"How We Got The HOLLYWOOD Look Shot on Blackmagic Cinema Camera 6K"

Hey, what's going on, guys? It's Jason Park here. I'm with Hypatude Productions, and I kind of wanted to walk you guys through how we are getting our shots, you know, how the lighting setups are, what camera we're using, and things like that, right? So just a little bit of background. I do this all the time, but it's just to give, you know, new viewers context. I've shot 4 feature films. They've been on Tubi, Amazon Prime. The one that's released this month, Pizza Boy Rick, it's on the CW. We have our 4th film, Always Smile, which is being submitted to festivals like Sundance and the Atlanta Film Festival and a few others. And then currently, we're working on our 5th film, Rhino King. And right now, we're in the middle of production on that. So what I kind of want to do is show you some stills from the film and explain to you guys how we're getting these shots.
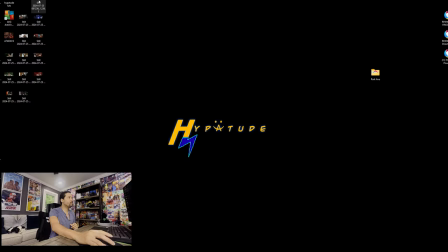[0:55]
So let's go right into it. So we're gonna grab the first still, make this a little bigger.
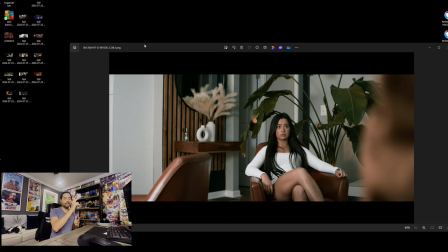[1:04]
All right, so this is our first still. We have James, the lead character, coming in, and we have his wife, Sarah. She's waiting for him, he's in trouble, all that good stuff.
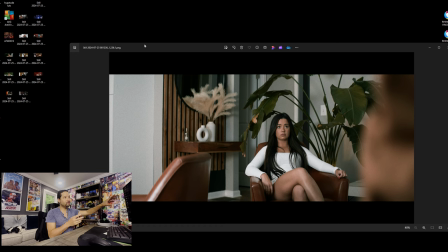[1:16]
And as you see here, it has this white cast over here on the left, and then it has like this nice green tint over here on the right. Her skin is nice and brown and it's well lit. So you might be asking yourself, right?
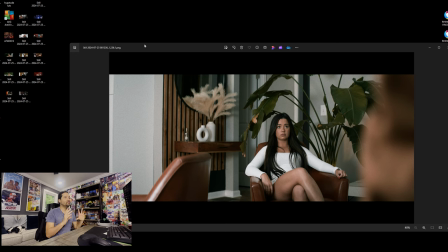[1:31]
Everyone has their own technique. Why are the colors so vibrant? A little bit about me and my style. I like raw vibrancy. I try to push the colors as much as I can in every project right before they start breaking and looking muddled.
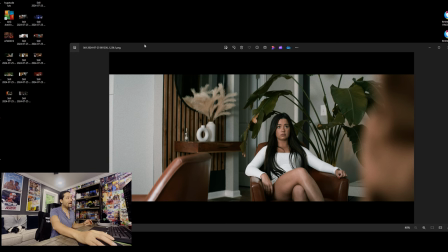[1:50]
So over here in this photo, we have lights on the left side. So on the left side, we're pushing a very bright light and it's hitting, she's sitting this way, so it's hitting the right side of her face and you're getting the shadow on the other side.
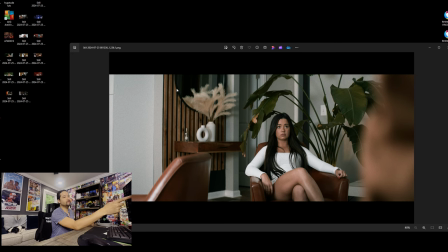[2:06]
Our right, her left. Essentially, what a lot of people do in Hollywood is when they shoot on the dark side. So they shoot on the opposite side of the light. For me, I tend to break that rule all the time. I really don't care. I go with what kind of looks good to me.
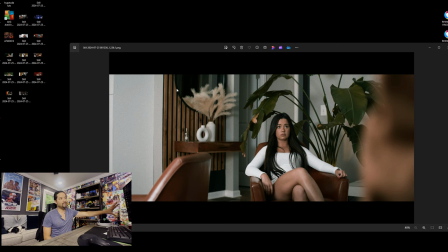[2:25]
And this shot exemplifies exactly what I wanted in this scene. So you have her waiting for James and there's no negative fill on the right side. There's no bounce. It's one light source on the left side that's kind of illuminating the entire room and giving this look.
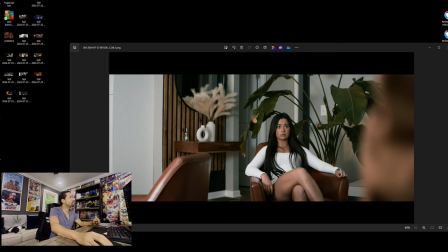[2:45]
So now we're gonna go ahead and move on. And I'm just kind of going down the list, right?
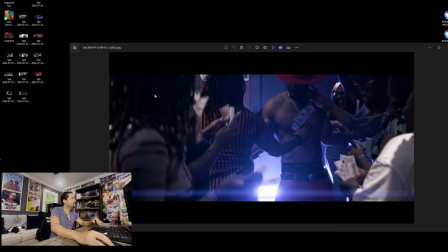[2:50]
Let me make this a little bigger.
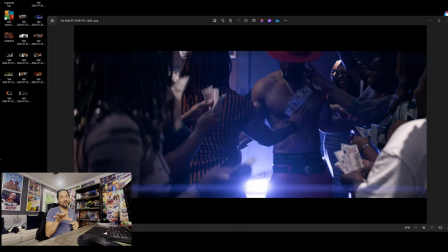[2:53]
Okay, so this shot right here, this movie is about male stripping, but it's more story driven. But this shot right here, you know, they're in the club, you got your bottom light source right there that gives the anamorphic streaks.
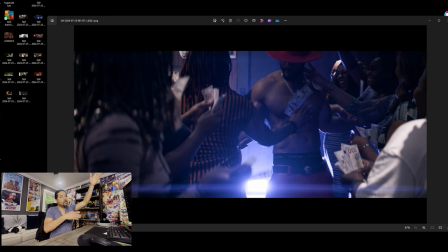[3:09]
You have a light source on top, so you have the top lighting of the actual restaurant bar, and then you have a back light source over here in this corner. Because essentially what you do when you're shooting something at nighttime or you're shooting something dark,
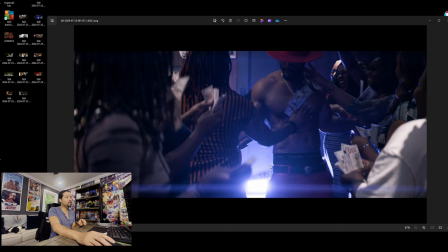[3:27]
to eliminate a lot of that noise and to get something that's clean and desired, especially, you know, when you're shooting with the Blackmagic 6K, it's not a low light beast. So essentially what you have to do is you have to overlight the darkness and then you bring that darkness down in post.
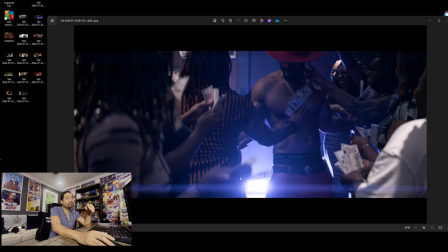[3:46]
The reason why you can see the lighting here on the bottom is because it's a bar, it's a club. They're gonna have lights. So the light there is purposely there to give this experience and this flair to the scene, right?
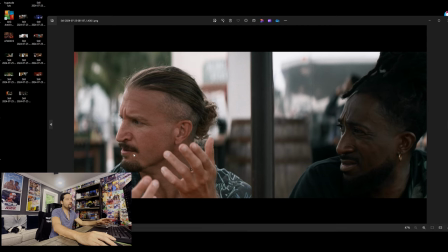[4:04]
So in this shot right here, you have Zane, and you have Vince. There's a scene going on. You have this back that's really well lit and you have a light source that's on the left of Vince that's hitting him here.
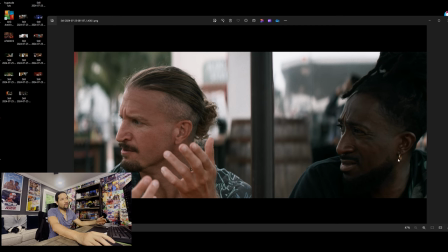[4:21]
And then you got a little bounce here on the right side. And what that does is it kind of fills the shadows while still giving you that nice light. If you look on Vince's hair, there's like an outline of light, right?
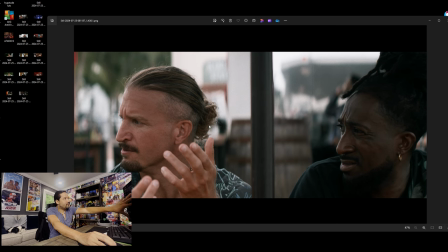[4:38]
That kind of just, that separates him just a little from the background.
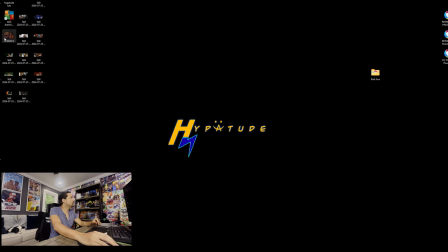[4:43]
So now, we'll go to this scene.
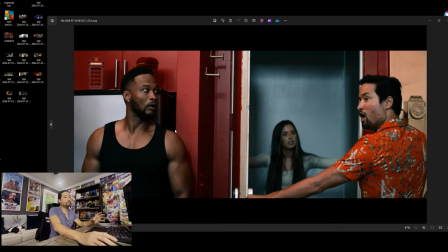[4:48]
Okay, so here's a perfect example that exemplifies my style of boosting colors, right? This orange is very bright, the skin, She's over here within the door frame. You have James here, still got your shadows.
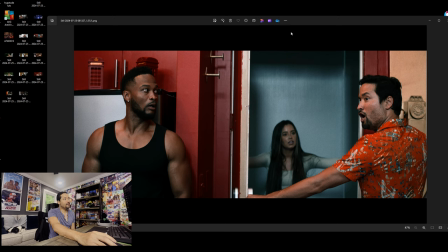[5:04]
So what's happening here is there's a light source above, and then there's a light source which you can't see that's on the side of the camera. And that's what's pushing all of that light towards James, Sarah, and Jeff.
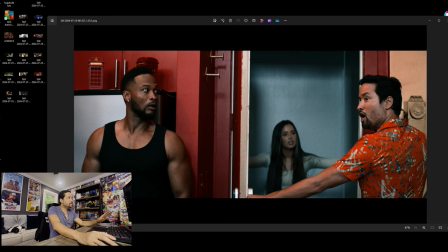[5:21]
Very simple shot, very simply lit. And you have, it's very contrasty, right? You have your bright reds, your dark reds, you have your black, your brown, your orange, you got your little shavings. And then you have her over here that's lit well enough so you can see her in the scene, but it's still covered in shadows.
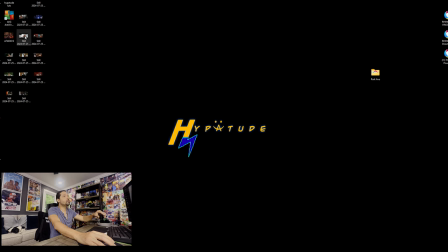[5:42]
Where are we at now? Okay, yes. So then here in this scene, you have Vince, right?
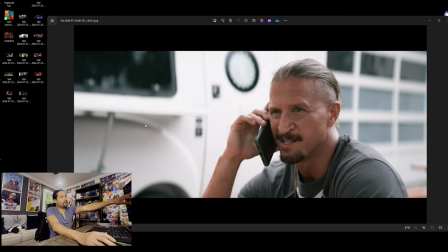[5:50]
He's taking a phone call. And you can see here in the background, all the details are saved and preserved, right? All the details of the white are nice. You see what's going on. And then you see his skin tone. He has that nice surfer brown. Is it creamy like modern cameras?
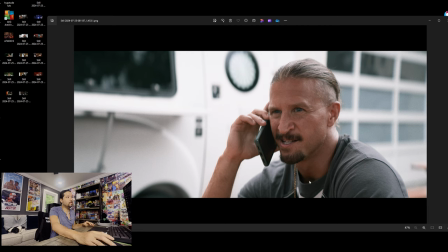[6:08]
No, this is more of a film emulation just because I love the 90s aesthetic of film. And with every project, I really try to capture that and I really try to imitate that. So the way the colors are very bright and then the skin's kind of washed but still vibrant is absolutely the look that I love.
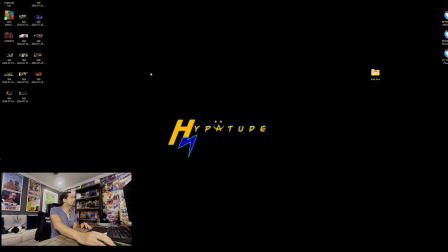[6:29]
So then we'll go here.
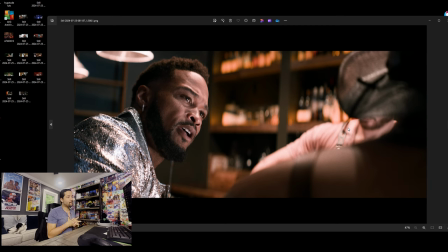[6:32]
Right here, this is a very, I'm not going to say complex scene, but I'm going to tell you guys exactly how to get this look, because this is a very cinematic look, right? You have the light coming from the right side and it's being shot on the back left side.
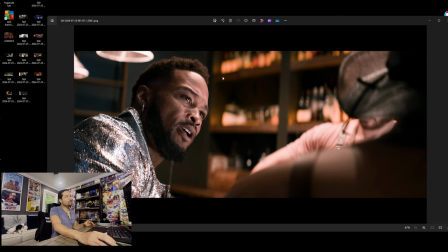[6:45]
So it's shooting on the shadow side. So essentially here, if you see up here on the upper left, there's bar lights, right? So right above them where we shot, we specifically sat them under the bar light.
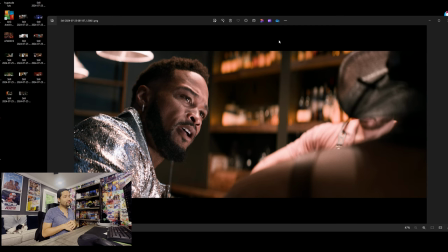[6:58]
A lot of times the best thing that you can do as a filmmaker, especially as an indie filmmaker, but at any level, is utilize what you have within that space. So even if you look at the back in the bar, it has this nice go to it. That was naturally lit from the bar. Above them, there's a highlight.
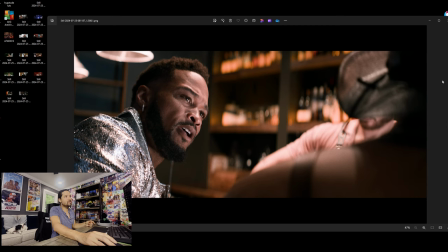[7:14]
And then in the corner, right, all the way in the right corner, there's another light that's filling more light to kind of bounce this side of the face. So as you can see here, the silver is nice and silver, but it's not losing any detail. You have all this beautiful golden redness on his face.
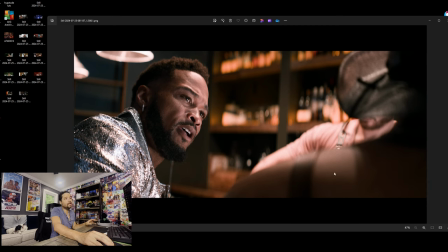[7:32]
And then even if you look in the shoulder here, there's just a little bit of light before you see the detail in the shadows without it being completely black.
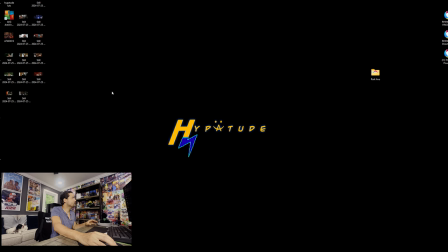[7:39]
So this is a beautiful scene. Here we have another scene of James, right?
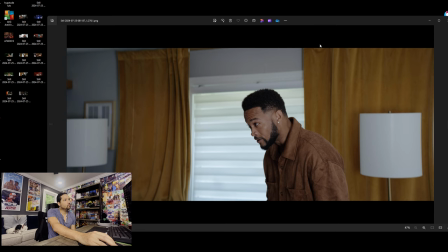[7:46]
So you can see the nice goldness here. You can see the push of the colors. There's a light source here on the right side that's pushing on it. And as you can see, I'm shooting on the side of the light, not on the opposite side.
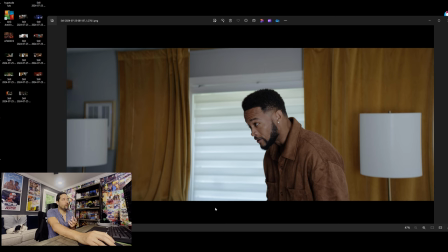[8:00]
This is exactly, you know, what you kind of go for when you're shooting something that's like a rom-com with drama. If you're shooting something that's a little more dark and very dramatic, right?